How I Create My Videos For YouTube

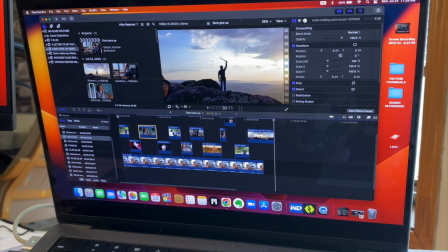[16:33]
Alright, so that's how it's going to look like for my time frame for this. I'm going to go ahead and add the royalty-free music that I got from
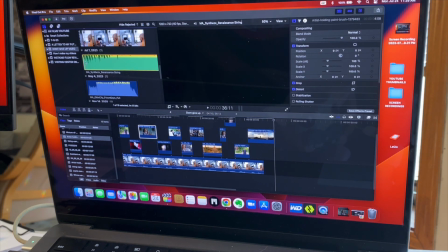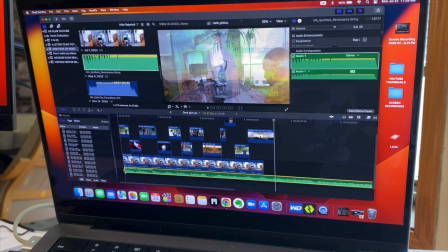[16:50]
Motion Array into this.
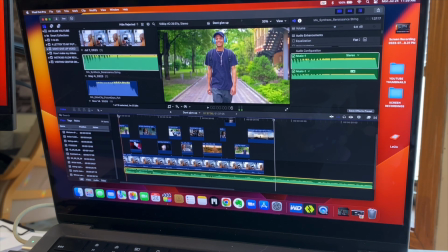[16:53]
So I'm going to go ahead and add the royalty-free music to this just to see how it sounds. I'm going to have to adjust, obviously, the volume just so that the music's not overpowering the speech itself. So let's give it a playback.
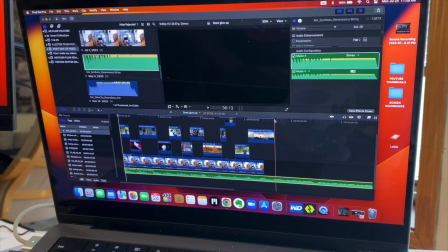Just gotta... Oh.
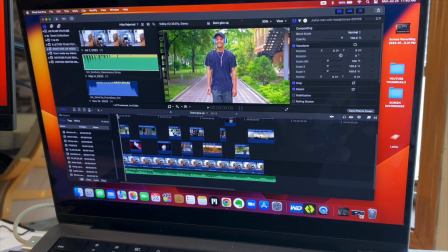[17:28]
Space. Alright. So let's see how it sounds with the actual audio and video together, and we'll go from there.
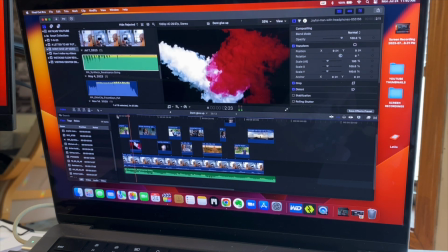[17:43] Don't give up. This is a motivation proclamation. What is holding you back?
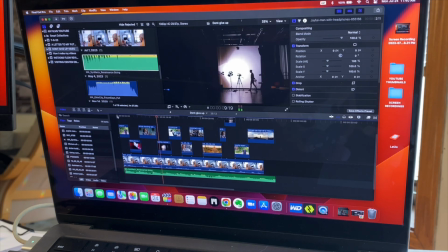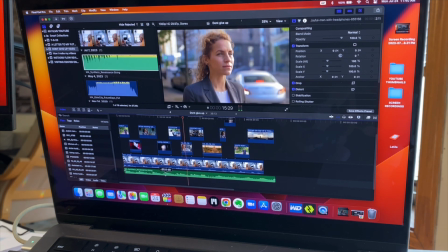[17:56] While the mundane of the day-to-day to get to you, are you even holding yourself back?
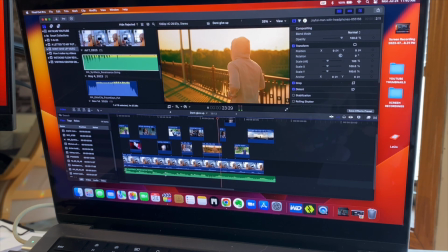[18:04] Decide a day that you're going to take a risk. To create more. To do more with less.
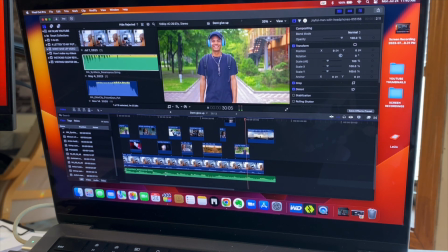[18:11] To be your authentic self. Don't give up. Just do it.
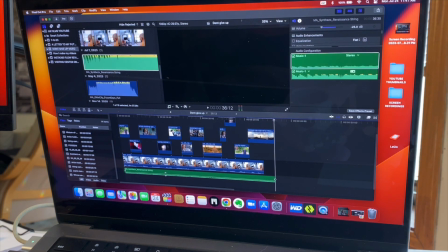[18:20]
Alright, so obviously I had to bring down the music because it was overpowering the speech. I'm going to bring up the speech to about
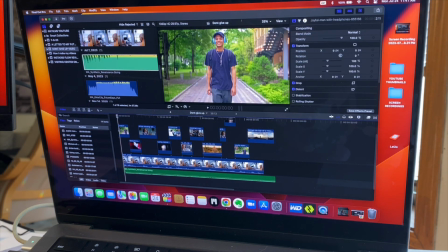[18:35]
10 decibels. So let's see how that sounds again.
Don't give up.
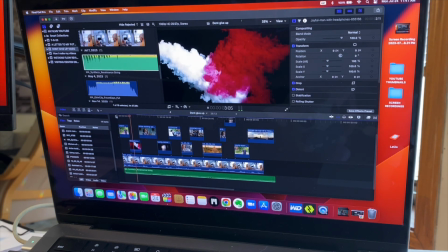[18:42] This is a motivation proclamation. What is holding you back?
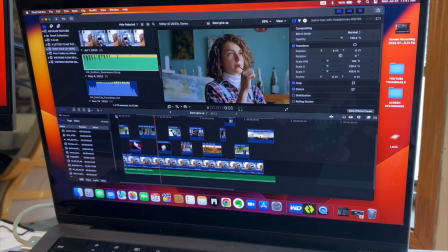[18:48] Is it the excuse that you're not enough? That you're not creative enough?
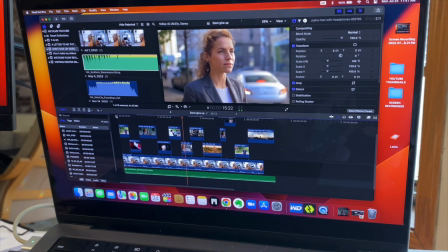[18:54] That you allow the mundane of the day-to-day to get to you? Are you even holding yourself back?
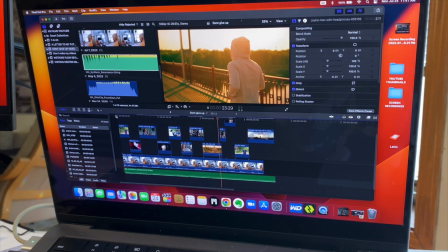[19:02] Decide a day that you're going to take a risk. To create more. To do more with less.
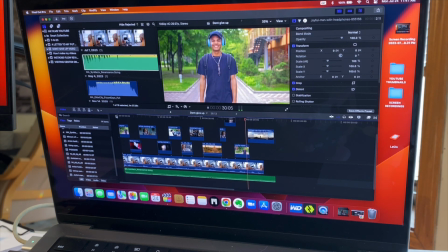[19:09] To be your authentic self. Don't give up. Just do it.
Okay, so I'm pretty satisfied with that. All I have to do is just color correct it a bit, maybe. I try to do limited color correction with my work,
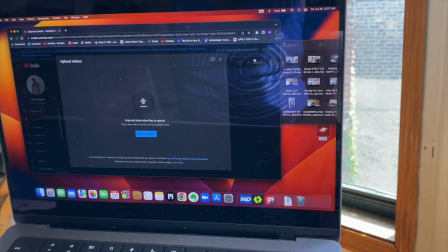[19:31]
and then also add a few texts just to get it a bit more impactful.
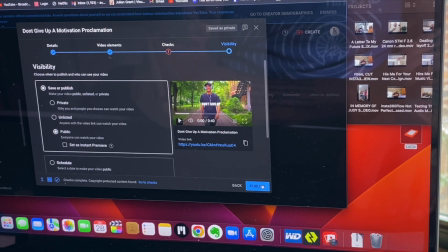[19:39]
Export it, and then get ready for upload when it's uploaded.
Don't give up.
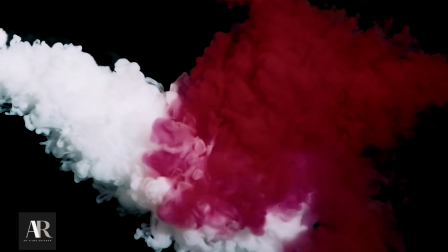[19:45] This is a motivation proclamation. What is holding you back?
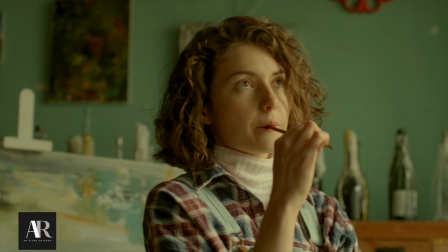[19:51] Is it the excuse that you're not enough? That you're not creative enough?
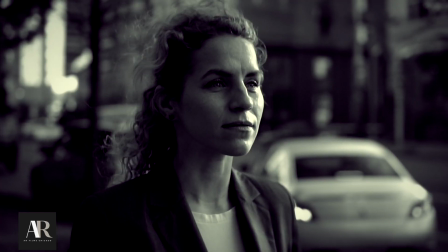[19:57] that you allow the mundane of the day-to-day to get to you? Are you even holding yourself back?
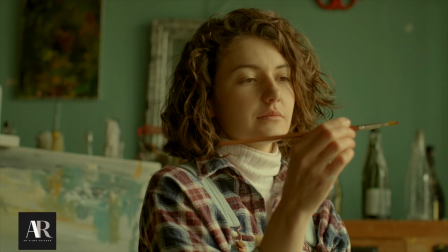[20:06] Decide today that you're going to take a risk to create more, to do more with less, to be your authentic self.
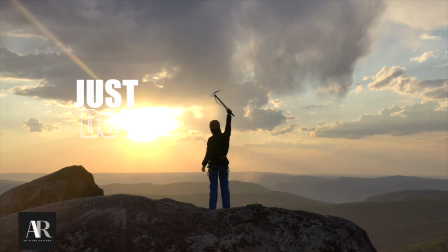[20:15] Don't give up. Just do it.
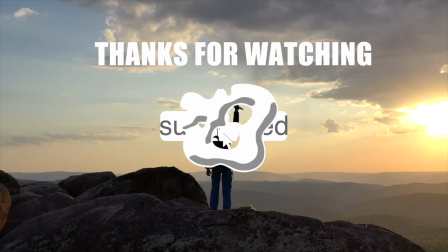The last thing that I do is pretty much create a thumbnail.